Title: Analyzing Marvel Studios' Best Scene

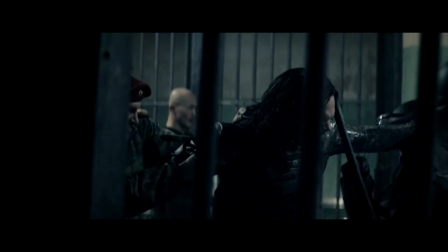500s
Also, there's this line, and I find it really funny.
Their most elite death squad.
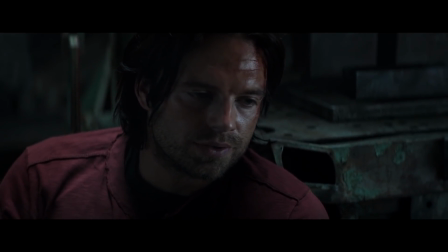506s More kills than anyone in Hydra history. And that was before the serum.
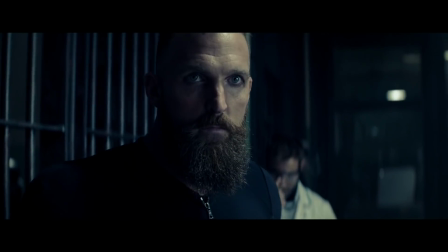511s
Pretty much anyone with the passing familiarity with the genre expects these guys to be a threat.
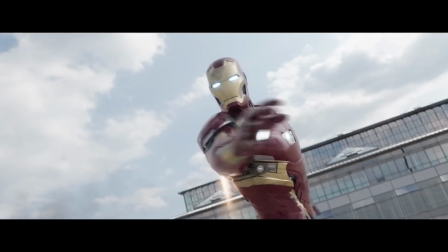516s
If not, the big climactic boss to end the movie on. We expect our heroes to clash with one another, only to unite against a greater enemy.
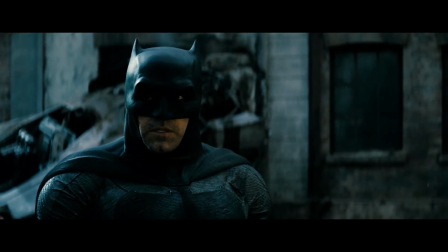524s
After all, this is exactly what happened in the film's competitor, Batman v Superman.
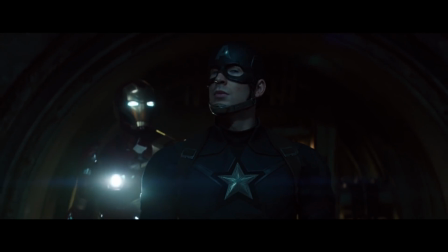531s
Of course, if you've seen the film, you know this is all misdirection.
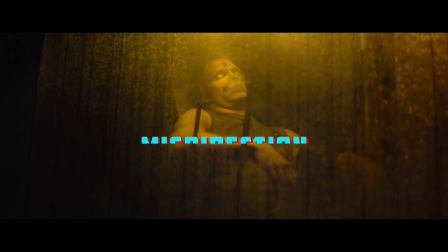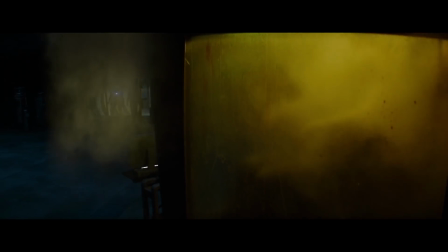542s
The elimination of this threat immediately puts us on edge.
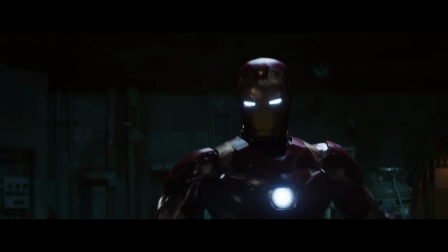545s
We're all smart viewers, we know the tropes of this genre demand a final battle, and yet, there is no physical villain to fight against.
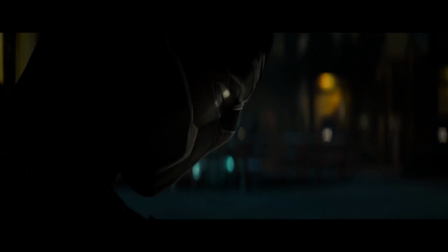552s
What this does is it forces us to look closer to the only players left in the game, and this is where the film positions its final twist.
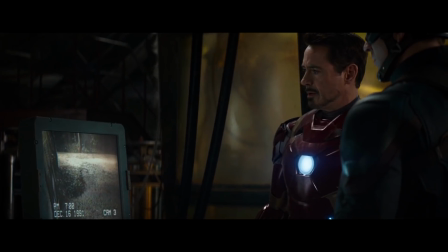561s
Not only does the film eliminate the other Winter Soldiers from the equation, but it revisits those flashbacks providing the context of their importance.
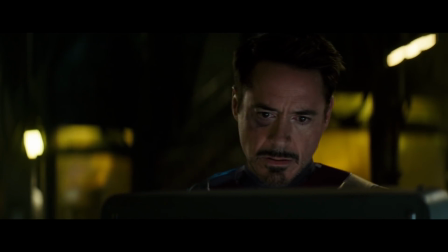569s
It was never about the contents of the car, it was the people who were driving it.
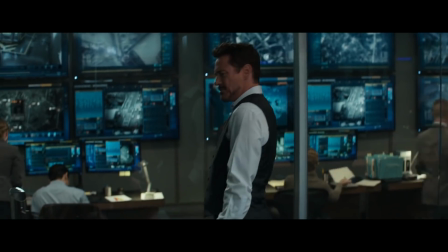574s
This misdirection also works both ways, as before this reveal, the film hides Tony's parents in plain sight.
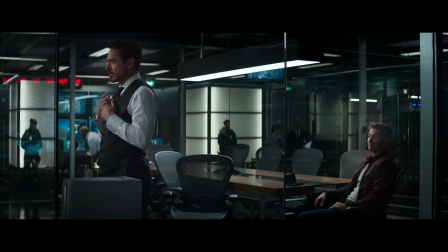580s
When Tony tries to get Steve to sign the Accords, he brings up his father and his connection to Captain America,
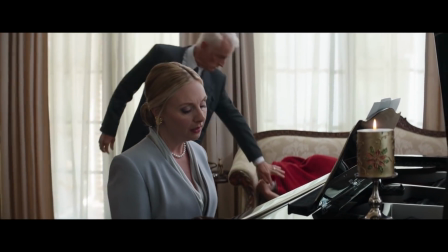585s
or how Tony's story begins with this AR flashback therapy session.
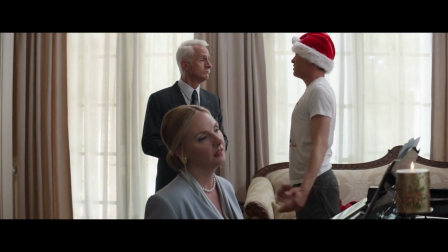590s
Also, I love this detail that Stark is wearing a Santa hat, and the date that Zemo keeps repeating throughout the movie, December 16, 1991.
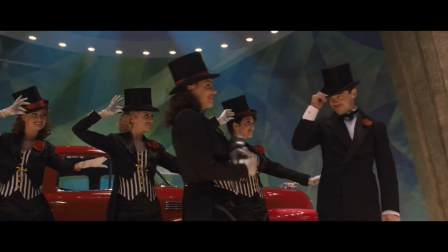600s
Scenes like this work because Howard Stark has appeared several times throughout these movies, with his legacy being a defining characteristic for Tony.
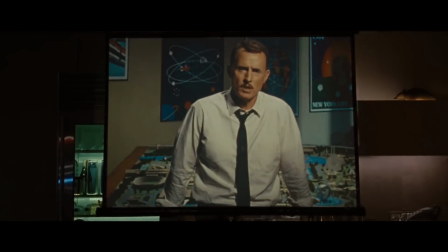607s What is and always will be my greatest creation is you.
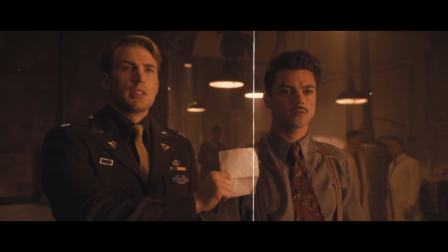615s
He's not a tool to tell a story, but a remnant of past adventures and relationships, which makes it all the more painful when they're destroyed.
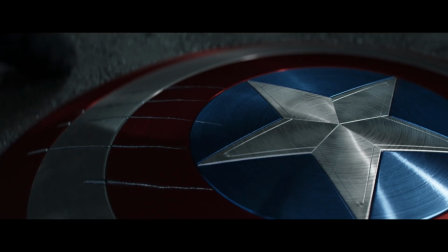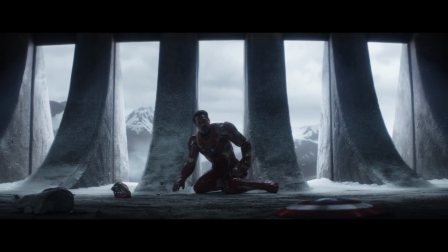629s
Much like how Zemo manipulates the characters in Civil War, the directors and writers too are controlling the way the audience watches the movie.
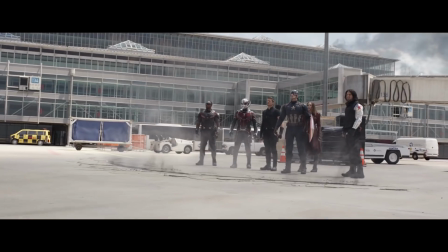636s
In order for these moments to land with the utmost impact,
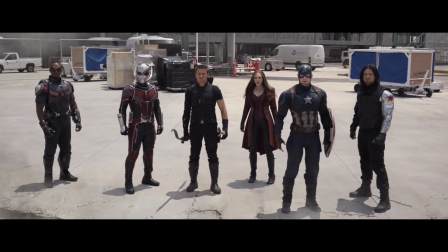640s
they are careful in presenting the things we expect from the genre, and hiding the things we don't.
I don't care. He killed my mom.
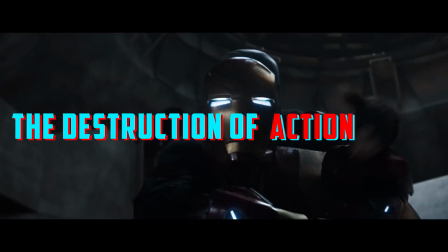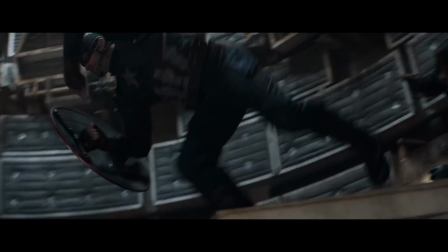661s
So we've discussed the themes and plot mechanics that led to this climactic battle, but what's just as important is how the filmmakers sell it.
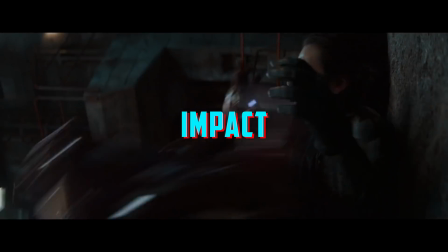668s
How can this fight leave an impact on the audience?
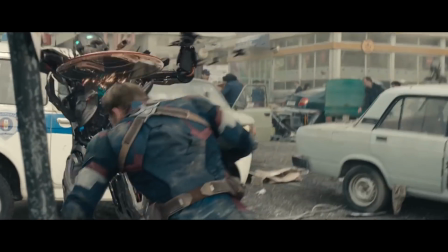671s
Well, one way the Russos do this is by designing the battle in a way that contrasts with typical superhero action scenes.
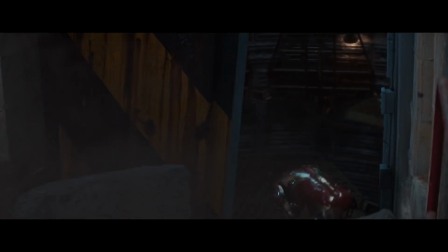678s
Marvel's signature bathos? Nowhere to be found. There are no intricate objectives to achieve, but merely a very primal goal of survival.
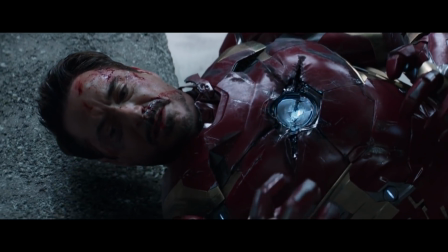685s
The fight doesn't end when the conflict is resolved, but instead when both parties have been beaten and exhausted of all of their efforts.
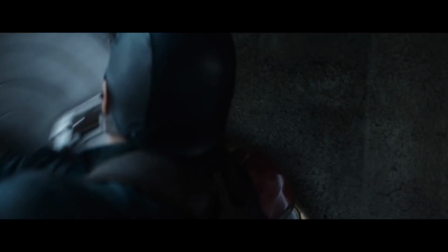692s
There isn't much to talk about in terms of clever choreography, because the fight is blunt by design.
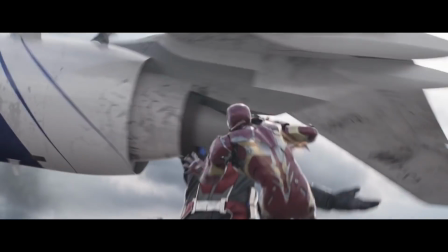697s
We get less of those fluid CGI camera movements we saw back in the airport fight, and instead we get these tighter and quicker shots that capture the intensity of the scene.
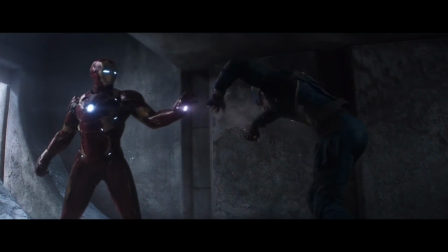706s
Greater emphasis is put on the blows our heroes are laying out on each other, as well as their heavy metal war cries.
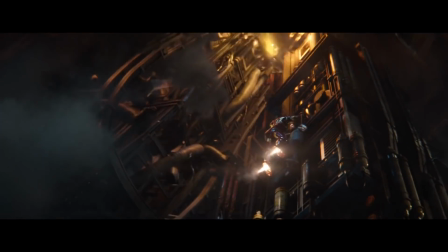717s
Despite the blunt nature of the fight scene, there is still an elegance to its design. The visual geography is clear and understandable, with the characters climbing towards safety before being dragged down into the abyss.
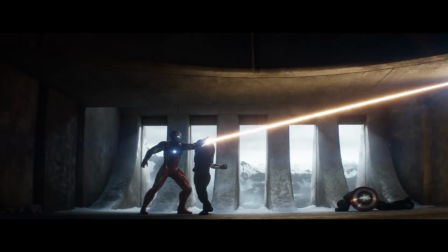728s
In the latter portion of the fight, the characters are silhouetted through these columns in some really gorgeous wide shots that really make them appear like titans.
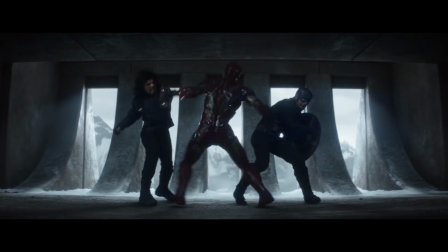736s
Or how the film's intense style of editing is countered by this long and broken shot of action conveying unity.
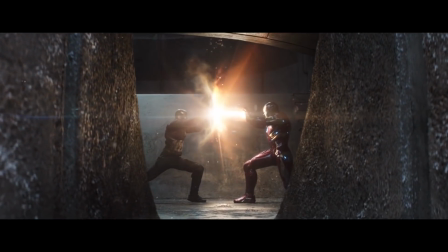745s
It's clear that a lot of thought and effort went into the presentation of this fight, and part of what sells this fight is that the filmmakers let it speak for itself.
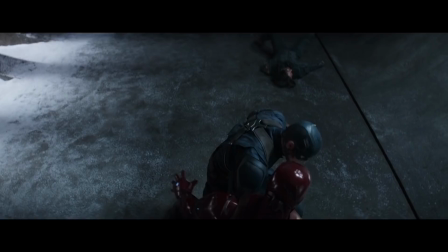753s
Forget jokes, there's barely any dialogue in this fight, period. period, and the few words our characters managed to blur out are absolute killers.
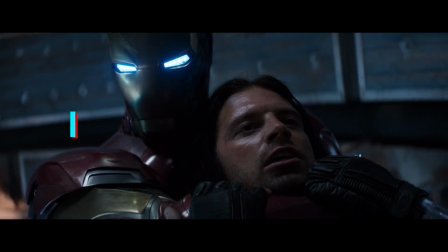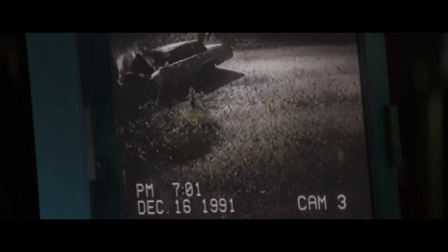767s
The filmmakers were smart enough to let the actors' expressions sell the emotion. Like when Zemo first plays a tape, these three reactions tell you everything.
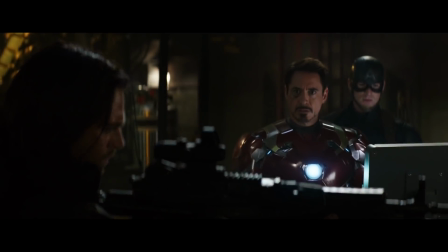776s
Robert Downey Jr. in particular does an outstanding job at letting his eyes drive the character.
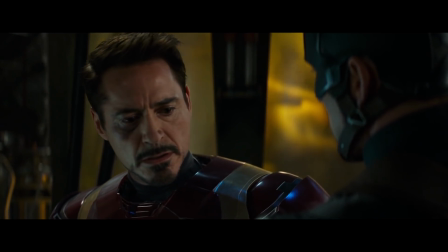782s
So much is conveyed in how he hesitates to look Steve Rogers in the face before giving him an unflinching stare,
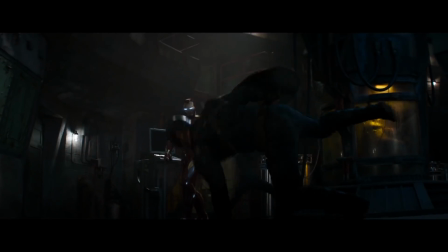788s
or how he takes a beat to collect himself before he- Actions speak louder than words.
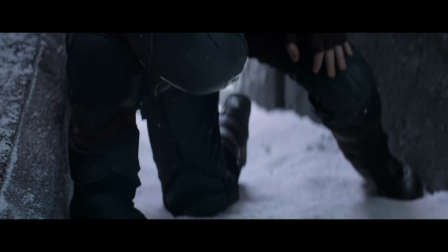796s
However, there is an exchange of dialogue that is perhaps the film's most important moment, and it's this.
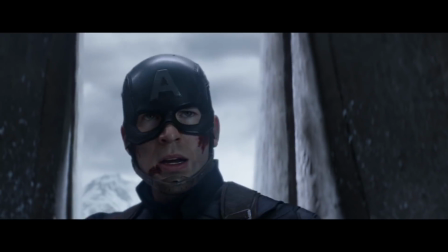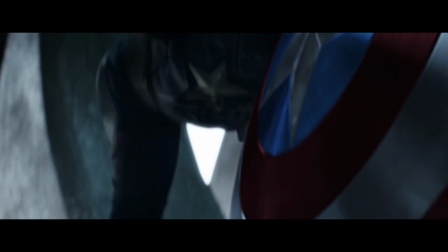808s
Captain America has, by all accounts, failed.
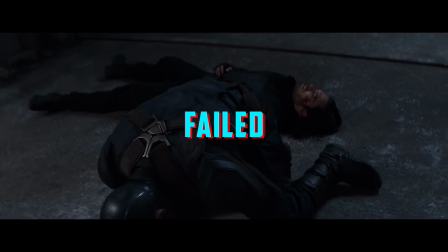812s
Failed to protect his friend, or his other friends, or to be a friend in general, with his former ally essentially trying to kill him.
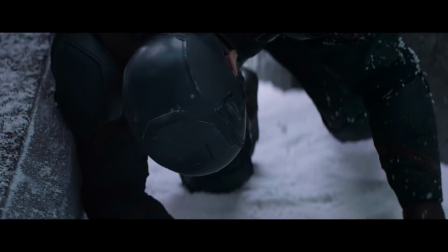819s
He's outmatched, beaten, and even though his philosophy has failed him, he stands by it.
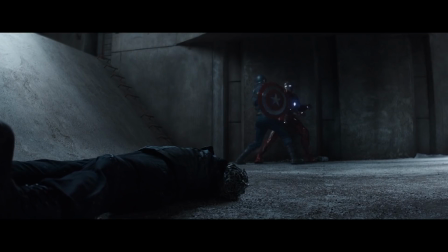825s
If a superhero has a philosophy, then the action scene is where it is tested, and after having everything he's worked towards be destroyed,
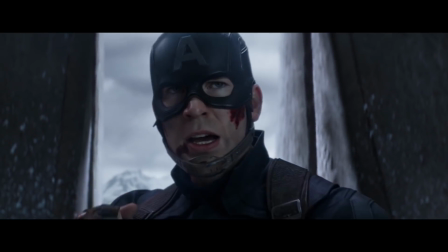833s
he still has the strength to be that kid from Brooklyn who just doesn't like bullies.
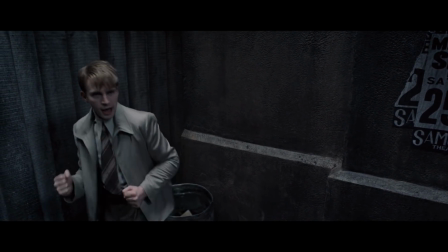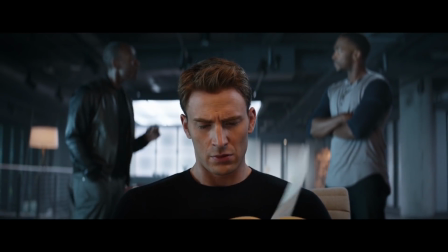843s
A scene like this doesn't come out of nowhere. It comes from years of effort, planning, and discovering just who these characters are.
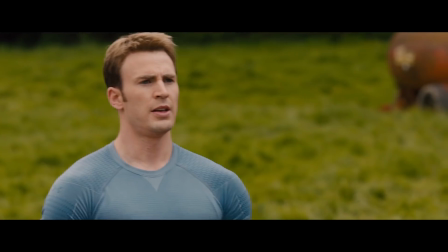851s
More than anything, this scene wouldn't be possible without Marvel's serialized storytelling.
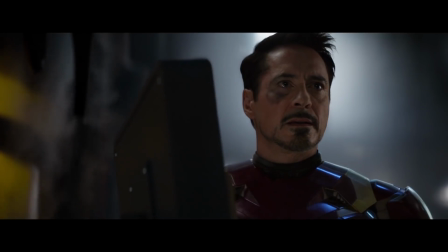856s
From how it builds off of previous films, to subverting genre conventions, to stripping these characters down to their core, this is a scene greatly enriched by its peers.
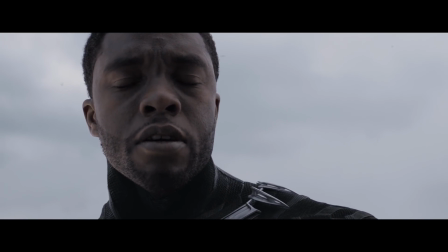865s
The fact that the scene could do this and give Black Panther a self-sustaining character arc that would work in its own movie is just the cherry on top.
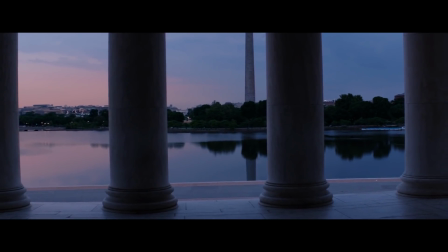875s
This series is all about identifying Marvel's values, with the central thesis being the importance of character.
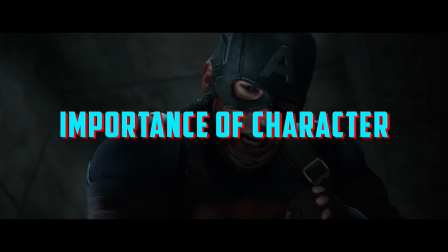882s
Civil War potentially gives the series its most important lesson.
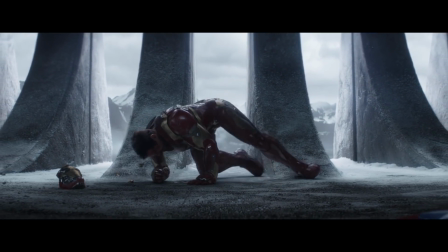886s
We may like a character for their quirks and their power sets, but their true strength as a character stems from their weaknesses.
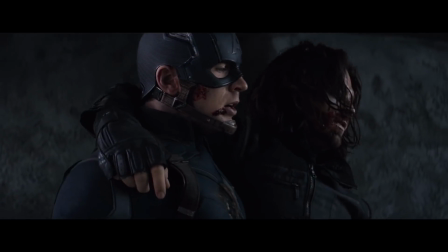893s
These films aren't power fantasies, but vessels to explore our collective insecurities.
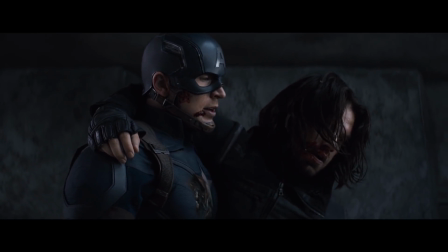898s
We may root for our characters to win, but we learn the most about our heroes when we allow them to fail.